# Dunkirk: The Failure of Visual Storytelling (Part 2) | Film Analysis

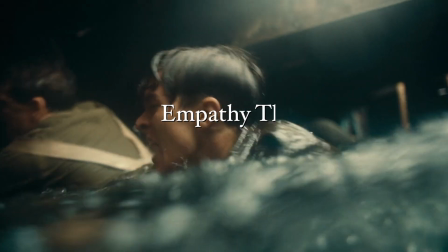8:29 And this undermines Nolan's own remit of empathy through turmoil. You're looking at their physical situation.
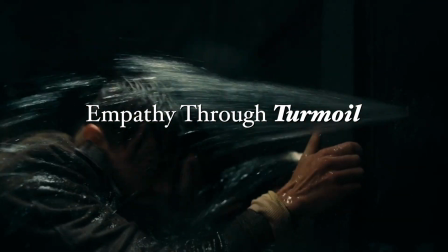8:34 You're looking at the task they're faced with physically.
The film is dragging you into an empathetic relationship with them through the openness of their expressions and the genuineness of their reactions. And you are being dragged along on their journey. You want them to succeed by virtue of the fact that you are empathizing with another human being.
Let's hear that bit again.
The film is dragging you into an empathetic relationship with them through the openness of their expressions,
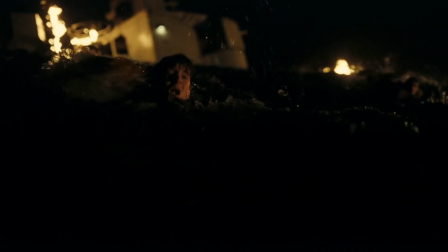9:00 through the openness of their expressions, through the openness of their expressions, through the openness of their expressions.
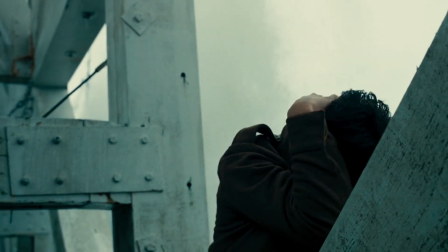9:05 For that to work, we have to be able to see their expressions, and we can't do that if we don't recognize them.
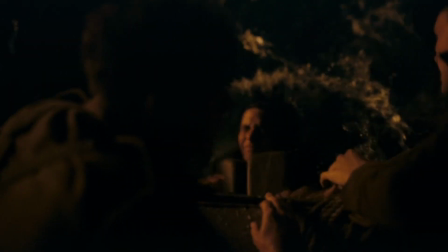9:11 We can't be concerned about them if we don't know who they are.
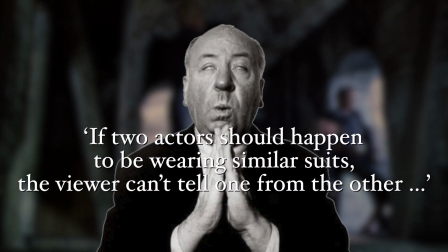9:14 Which brings us back to Hitchcock's contention that if two actors should happen to be wearing similar suits, the viewer can't tell one from the other.
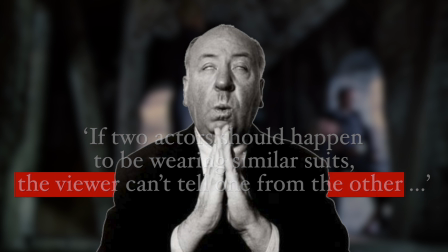9:22 And that might seem absurd at first, but consider this sequence.
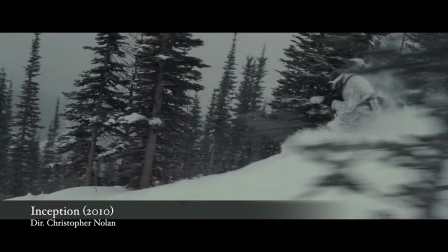9:26 The reason this is so hard to follow is because the characters are impossible to differentiate.
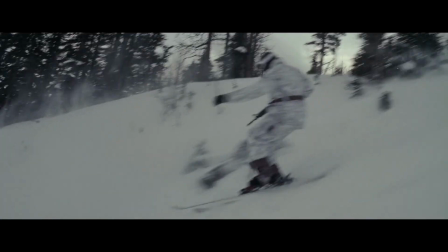9:31 Both the protagonists and those attacking them are dressed in white, which is a ridiculous decision given that they're being filmed against snow.
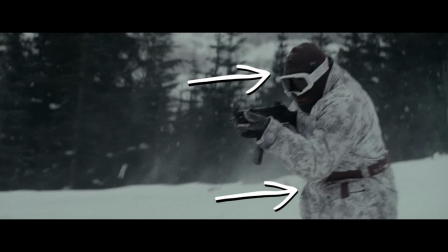9:39 Yes, the assailants are wearing black masks and have markings on their suit, but this is only really apparent in the close-ups.
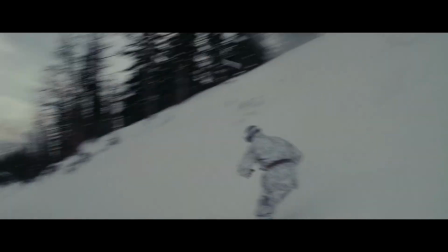9:46 In the wide shots where there is motion blur and trees muddying the image,
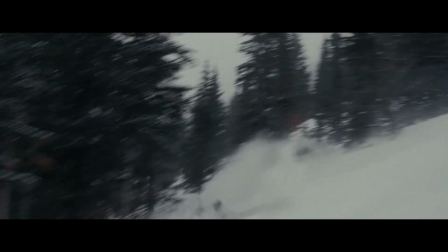9:50 this visual distinction gets lost amongst the imprecise camera work and the chaotic editing.
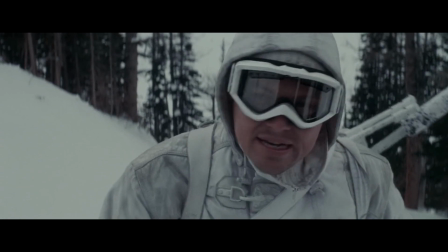9:55 So whilst it's perfectly rational within the film for the characters to want to camouflage themselves, that doesn't help the audience.
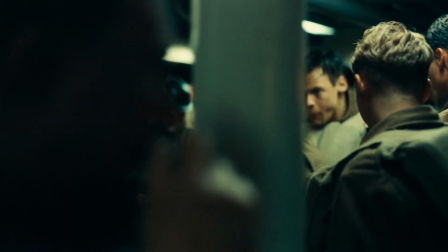10:01 And it's the same problem with Dunkirk.
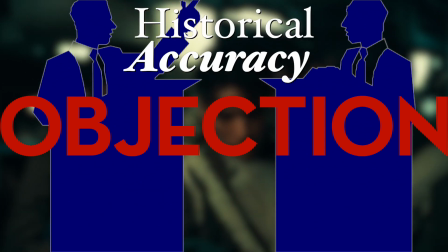10:05 Now I know the obvious rebuttal to this point is historical accuracy, or rather historical authenticity.
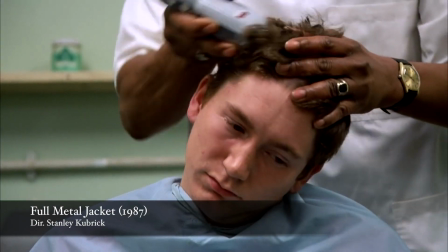10:12 They're soldiers, so of course they all wear the same uniform, have the same haircut, and of course they're all white,
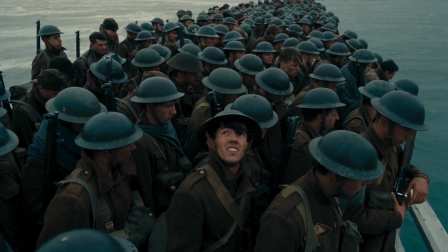10:18 so therefore it's going to be hard to differentiate between them, and therefore that is a concession we're just going to have to make. But I say no, there are ways around it.
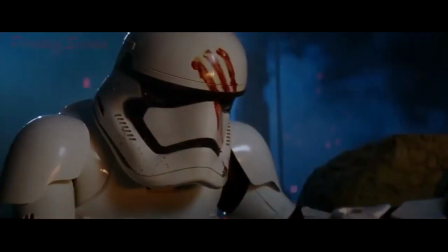10:28 You can still provide people with visual cues even when the characters are designed to be anonymous. And Nolan knows this.
We did not go for authenticity at the expense of clarity for the audience. So there are decisions that were made. For example, the enemy planes, the ME-109, has a yellow nose,
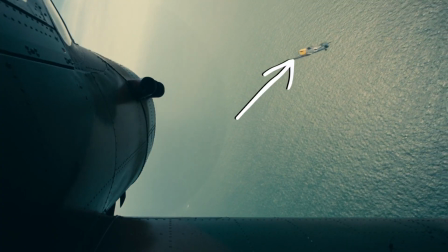10:48 and people who really know this stuff know that it was only painted yellow about 2 months after these events.
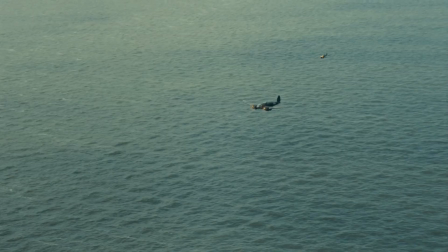10:53 The rest of the war, but trying to give people visual cues to distinguish between the German planes and the Spitfires, particularly for people unfamiliar with the history. It just seems he got his priorities confused.